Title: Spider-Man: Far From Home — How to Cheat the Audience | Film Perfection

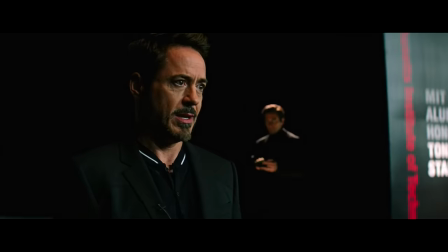The crux of Beck's character is that he's a brilliant mind who feels he's been wrongly neglected and hidden away from the spotlight.
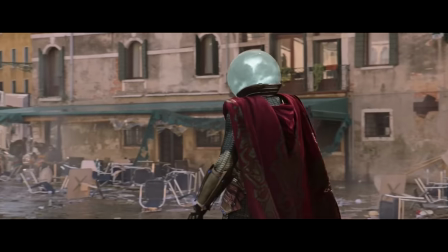And now it's his mission to finally make everyone see and appreciate him the way he deserves.
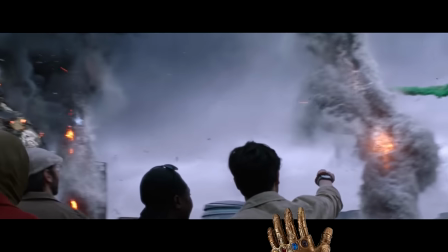And even though this mission is the furthest thing from your usual larger-than-life blockbuster villain objectives, it's more than enough.
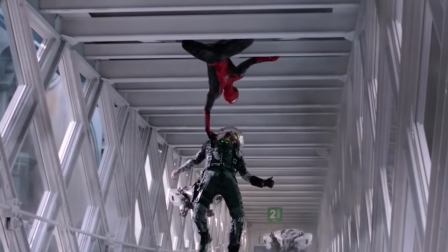Because Beck is living proof that in order for a villain to be effective, they don't need to be powerful or larger-than-life.
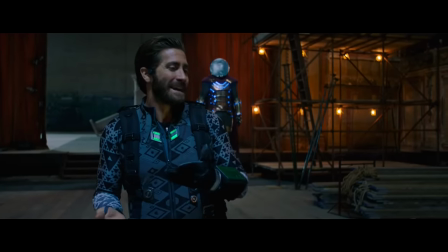All they need is to be obsessively motivated, which is a pretty fitting term to use here.
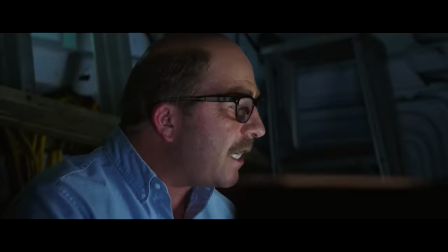Hey, kill it. Just kill the illusion. Kill it. No, I'm not gonna kill it. They'll see. They'll see what I want them to see!
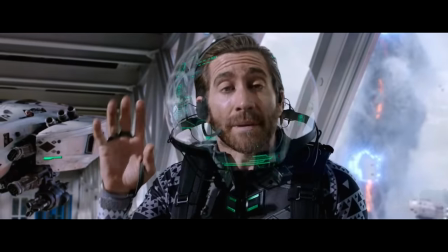You still need the cape. Yes, Janice. I still need the cape. Why aren't these drones firing?
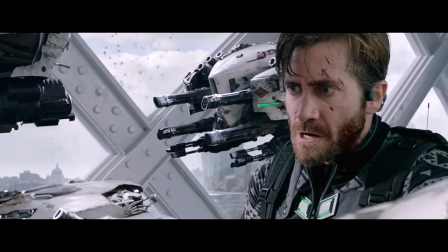You're in the strike zone. The chance of getting hit is... Fire all the drones now!
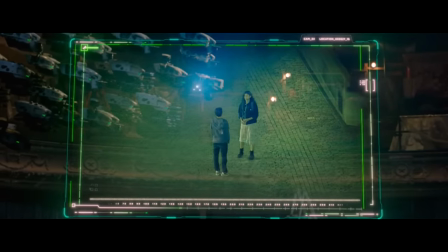The danger of Mysterio doesn't come from the fact that he's evil. He doesn't want to kill Spider-Man.
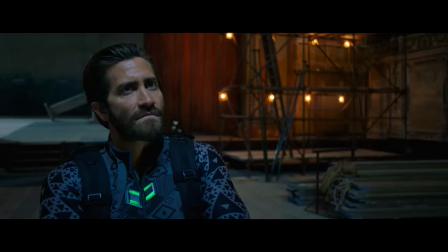He doesn't want to kill Spider-Man's friends.
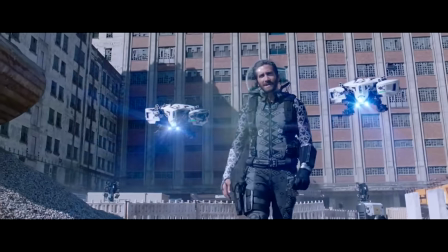The danger of Mysterio comes from the fact that he is so destructively obsessed in his mission that he's willing to do and sacrifice anything to fulfill it,
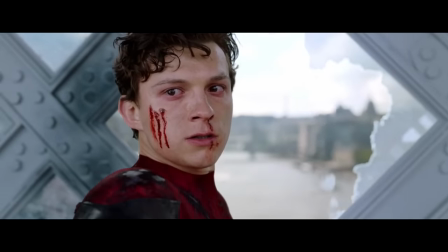including Spider-Man and his friends. As in, we have as strong of a hero-villain conflict as any massive blockbuster,
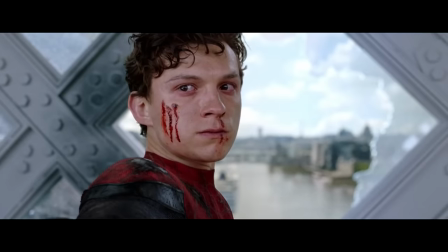but in a way that gives us a villain who is more tangible and unique.
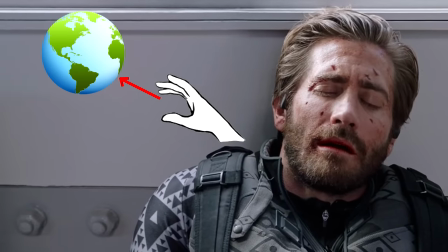A villain that doesn't just have to take over the world, but instead only has to make the world see him.
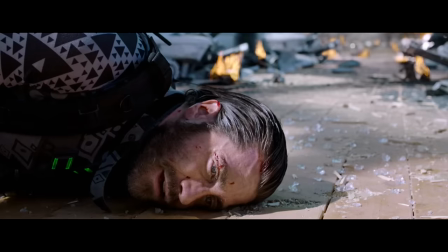How could you do all this? You'll see, Peter. People didn't believe.
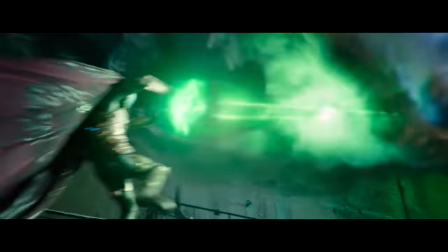But even though the villain twist here does bring up great results,
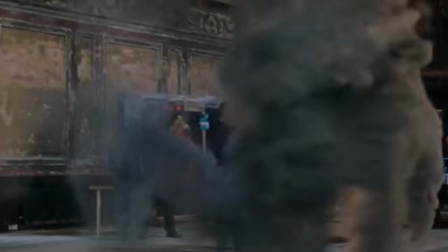it doesn't change the fact that the Mysterio we were promised was nothing but a lie, which also has a clear business reason.
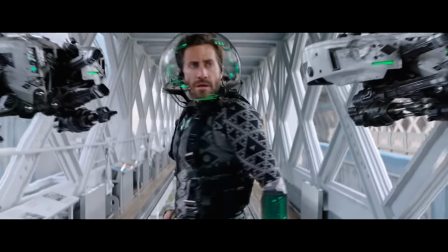If this movie had been honest and told in the trailers that Mysterio is actually just a normal dude with a bunch of drones,
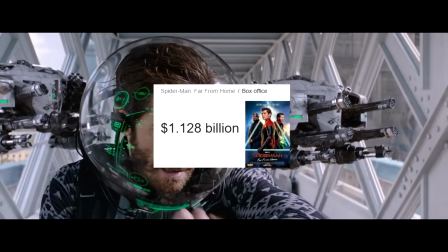odds are it would not have made $1 billion.
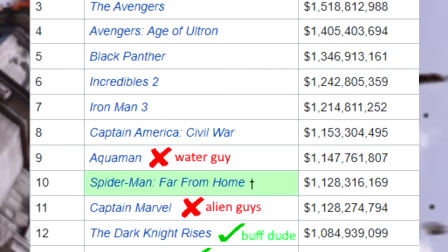Considering that aside from just Nolan's Batman sequels, no live-action superhero movie with a normal, real-life dude as the opposition has ever done so.
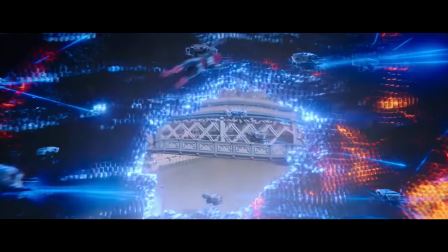And the problem this lie very easily creates is that it ends up leaving the audience dissatisfied and not so happy.
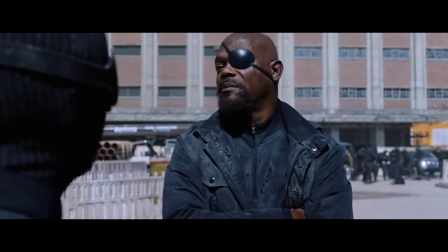But the thing is, that's never the case here, because everything this movie does, it always organically ties to the character.
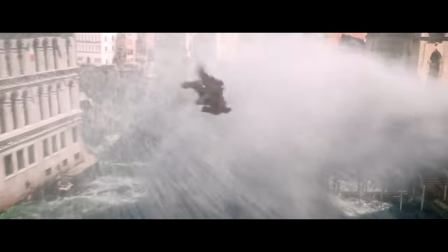The sequences of Mysterio flying around fighting the elemental monsters, they're not there just to look cool in the movie and in the trailers.
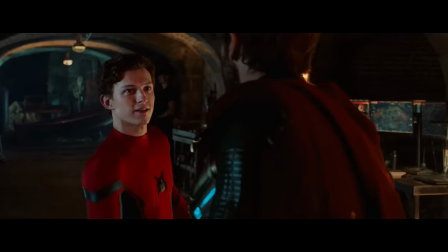They're there because Beck has to manipulate Spider-Man into viewing him as a friend, which pays off at the midpoint reveal.
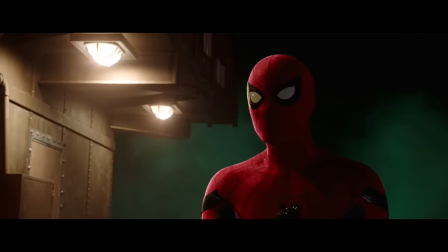The nightmare vision sequence at the empty building, it's not there just to be visually astonishing.
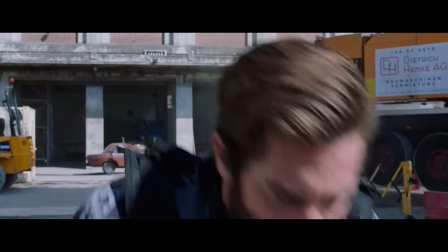It's there because Beck has to manipulate Spider-Man into revealing which of his friends know about him, which pays off right after.
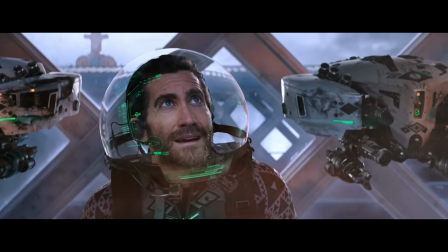The ending battle sequence of Beck unleashing the monster and trying to kill Spider-Man's friends, same thing, just more manipulation and protection of the mission.
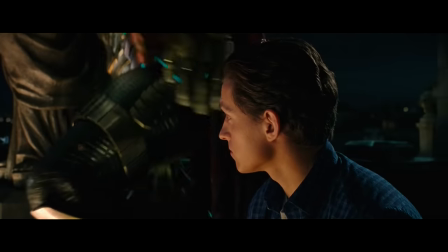I could go on, but what I'm getting at is this.
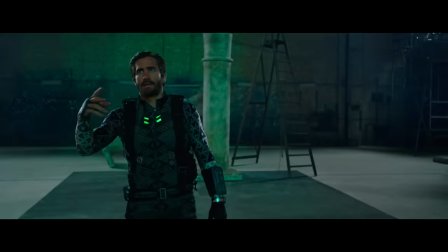Quentin Beck is the real villain of Far From Home, and Mysterio is a tool he uses to fulfill his plans.
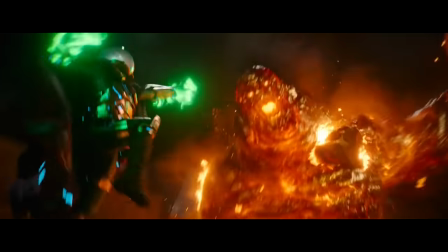Whatever Mysterio does, it always serves a bigger purpose, and that's why,
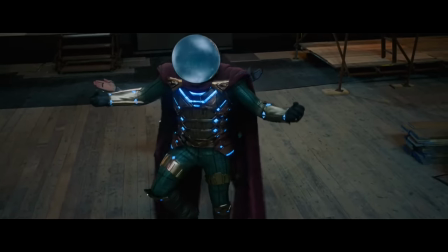even though Mysterio was nothing but an unreal lie, it doesn't feel like it.
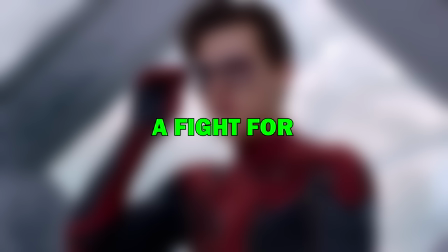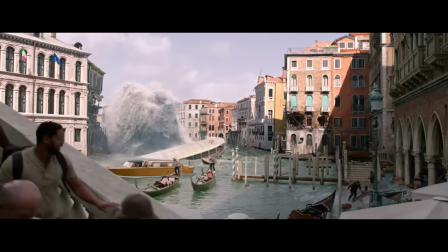As was evident back in the trailers,
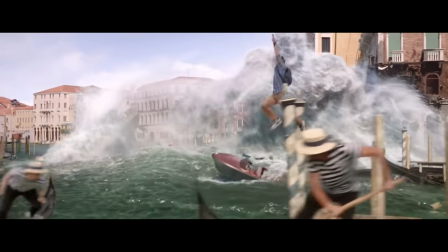Far From Home has a bunch of gigantic and very high-stakes action sequences where Spider-Man has to fight these elemental monsters.
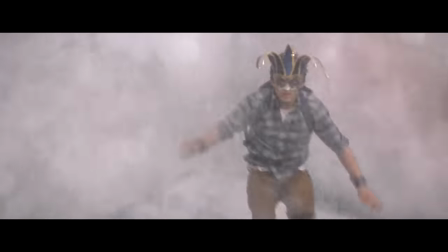We have the water monster battle, which is about saving the city of Venice. We have the fire monster battle, which is about saving the entire planet.
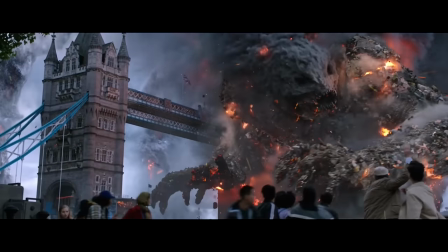We have the London monster battle, which is also very much about something larger than life, because, well, I mean, look at it.
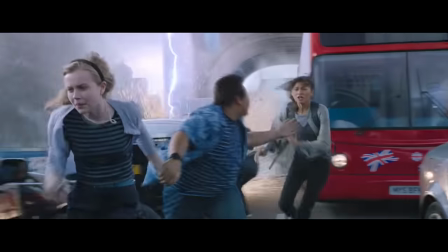And while massive CGI sequences like these aren't necessarily what interests everyone, the truth is that with the more common audiences,
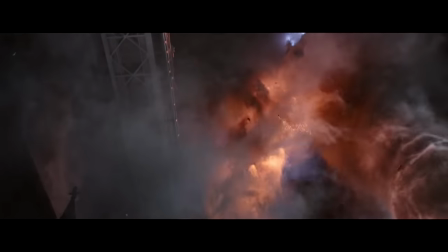this grand world-ending stuff is how you sell a movie today, especially internationally.
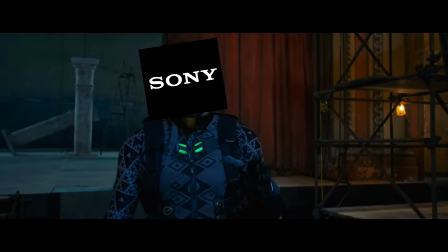Make sure every drone is weapons hot, and we need maximum damage. This is gonna cause a lot of casualties.
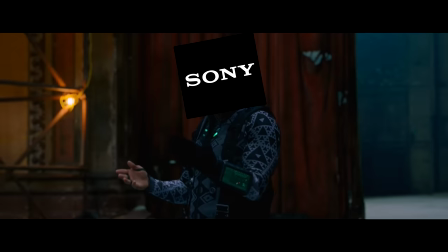Oh yeah, more casualties, more coverage. I gotta cut through the static. I mean, if I'm gonna be the next Iron Man, I need to save the world from an Avengers-level threat.
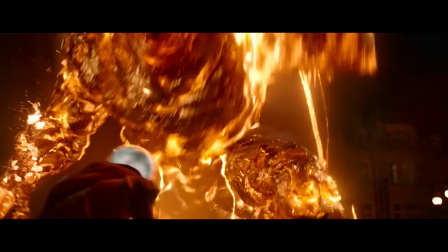But as we've already discussed, none of this is real.